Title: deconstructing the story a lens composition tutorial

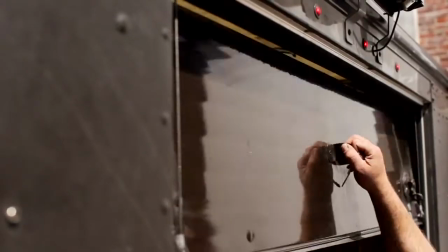Action! The still motion team is out here in Boston, and we are filming a promo piece.
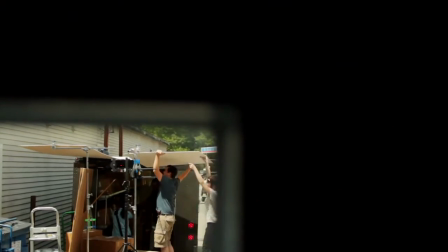We thought it'd be really cool to do a tutorial while we're actually putting this film together. So what we're going to do is try and stop at different moments and take you through the thought process in lens choice and composition.
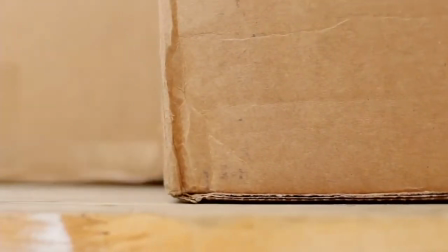What we really want to get across with lens choice is that focal length doesn't just equal field of view.
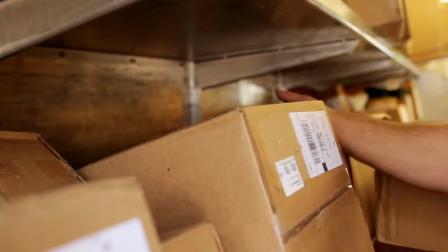In other words, when we put on a lens, we're changing a lot more than just how much or how little it sees. And we hope to kind of give you some examples of how we're using choices to further our storytelling through focal length and lens choice.
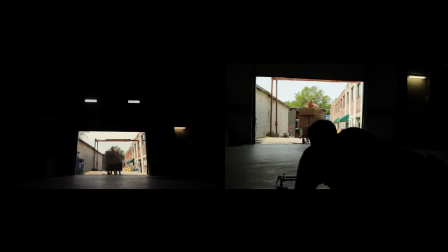And when it comes to composition, there's so many different layers and elements that go into that. Ideally, that's also building off what you're trying to say in your shot.
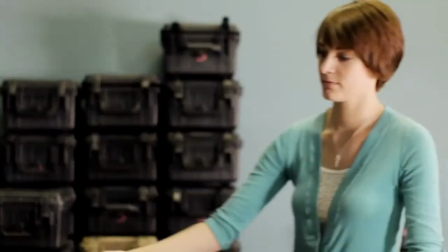What you're going to notice is that all of our lens choices are going to be primes today. That's not to say that zooms aren't great lenses and don't have many great uses. But for us, we believe that when we go out with a set of primes, it forces us to place ourselves in the environment before something happens.
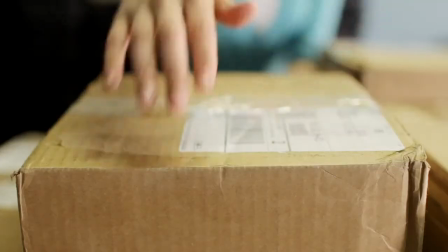We need to think about where the light is, where we're going to be, what angles we want to shoot at, and what we want this shot to say.
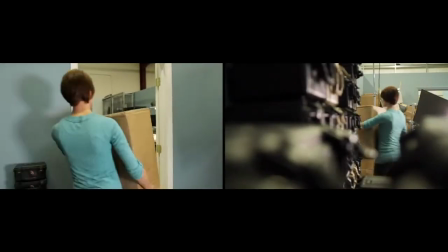So ideally, by having several different focal lengths, we're pushing ourselves to pre-visualize more and know exactly what we're trying to say as soon as we walk into the room.
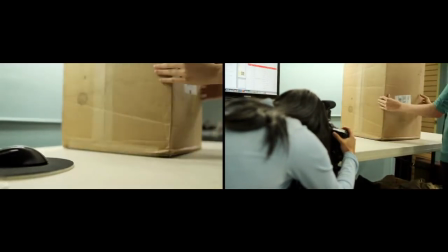We're here with Meg, and she is taking the boxes in after we shot UPS dropping them off, and she's going to be opening them.
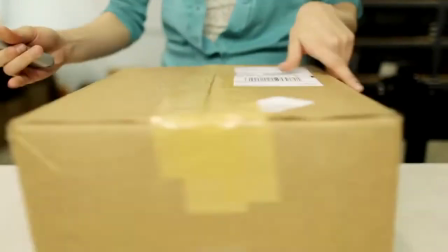And what we want to do here is use the slider to track along the knife as she comes and opens the box. Now we've got a 24 on so that we can really feel the motion of the slider using a wider lens,
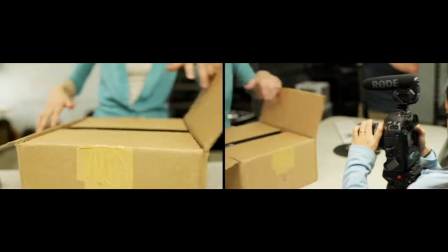and it's also going to get us a nice shallow depth of field being 24-1.4 so we can really focus the viewer in on the knife cutting the box open.
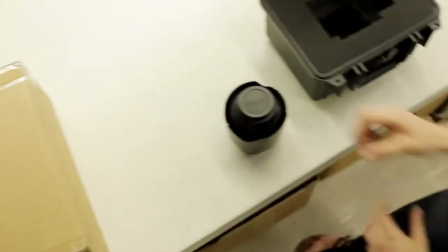In terms of composition, the one issue we have is that we have the power being run right behind the table, and if we're not careful, it can really be a distracting element. So what we're going to do is place the bar in the top upper third line,
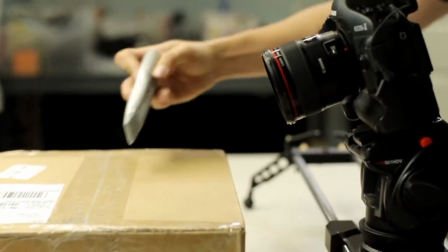and then we're going to balance that with where she's cutting and put that in the lower third line so we can take a distracting element and instead use it to actually balance out our frame.
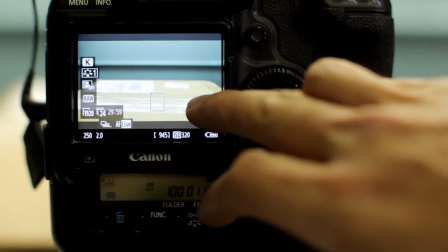By also putting her cutting the box at the bottom third, we're leaving room for her hand so that we're not actually cutting it off.
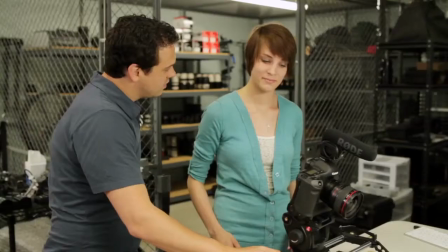Headroom, in a sense, for the action that's happening. So, ready to do this? Yep. Okay, so go ahead.
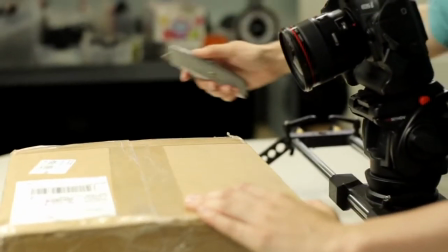So now I can't really see anymore, so I just slowly keep moving at the same speed. She's going to rotate the box, and there we go.
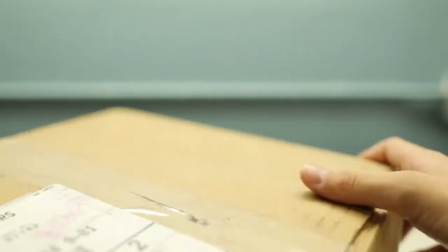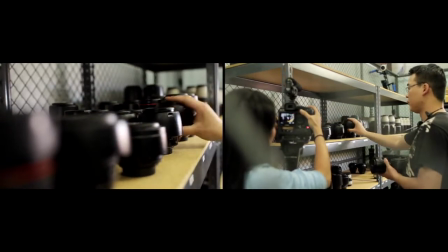So here we're getting set up to get a shot of Tony coming into the gear room getting some lenses. For that, we're set up a really cool slider shot where we're going to slide through these lenses as he picks them up.
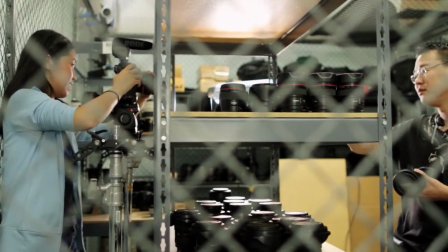A lot of times for slider shots, we use something really wide, like a 14 or a 24. Now for this, we didn't want to go with that because we don't want to tie in too much of the gear room. We want to focus really just on the lenses and Tony himself. So for this shot, we're going to use a 35.
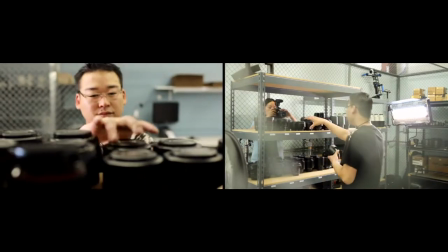By doing that, we get just enough of Tony and the lenses and not too much of the foreground or the background. In a minute, we're going to have Mike sit down with one of their customers and walk them through some camera basics.
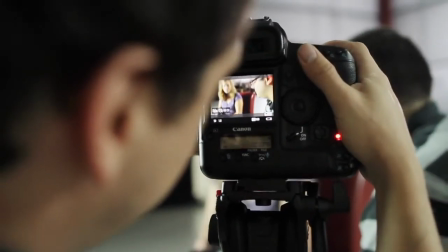So for this section, we're going to try and shoot with a 35 versus using a longer lens like a 135 because we really want you to feel like you're there with them.
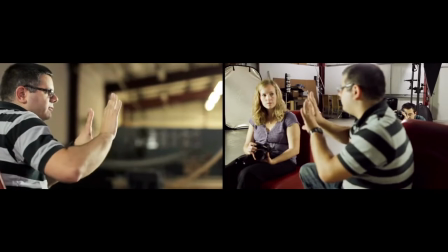My ideal composition would be the camera in the center in focus, and then Mike and her behind out of focus. We kind of had this triangle going on with the focus being the camera because that's what's kind of bringing them together,
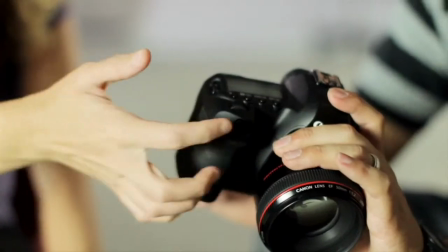and then them balanced in the frame behind out of focus kind of show that equal relationship going back and forth.
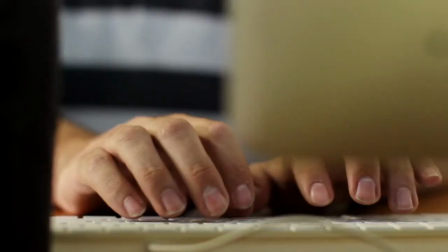Which is the same color temperature of daylight. Oh, okay.
So we're here at Mike's desk covering him talking on the phone with some customers.
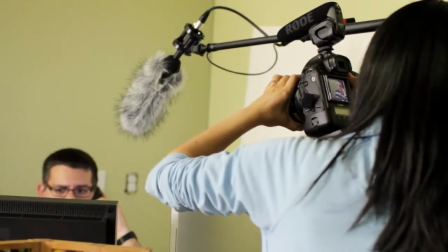For that, we're going to use a 50mm as opposed to a 135 so that we can give him some space and then also tie in some of the foreground and really get him in his element at his desk.
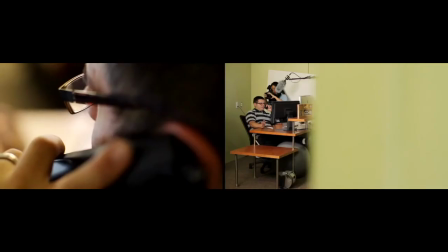We're also framing him long-sided looking into the frame,
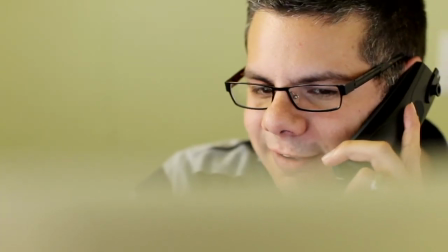which makes it feel optimistic versus short-sided where it would create tension, and that's not something we want to convey when the customers call.
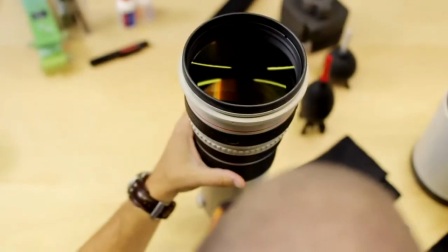Here's a glimpse of what goes into putting together a commercial film in a very real-life setting.
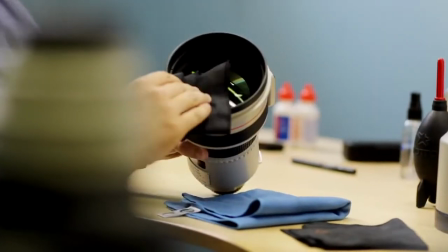Throughout this film, we've used mostly the 24, 35, and 50, as opposed to longer lenses like a 70-200 or a 135.
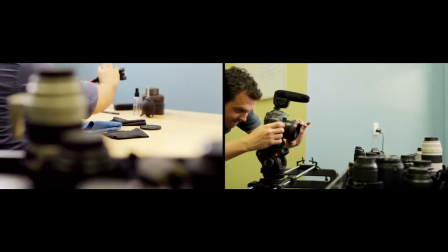Now we're using shorter focal lengths and shooting in close because we really want to pull them out of the frame. We're
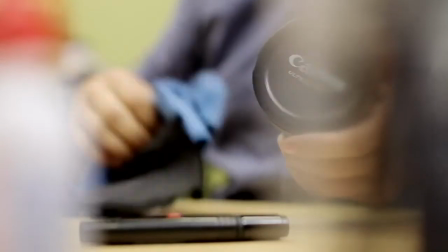playing off the exaggeration here to convey a sense of intimacy and make you feel like you're there with them.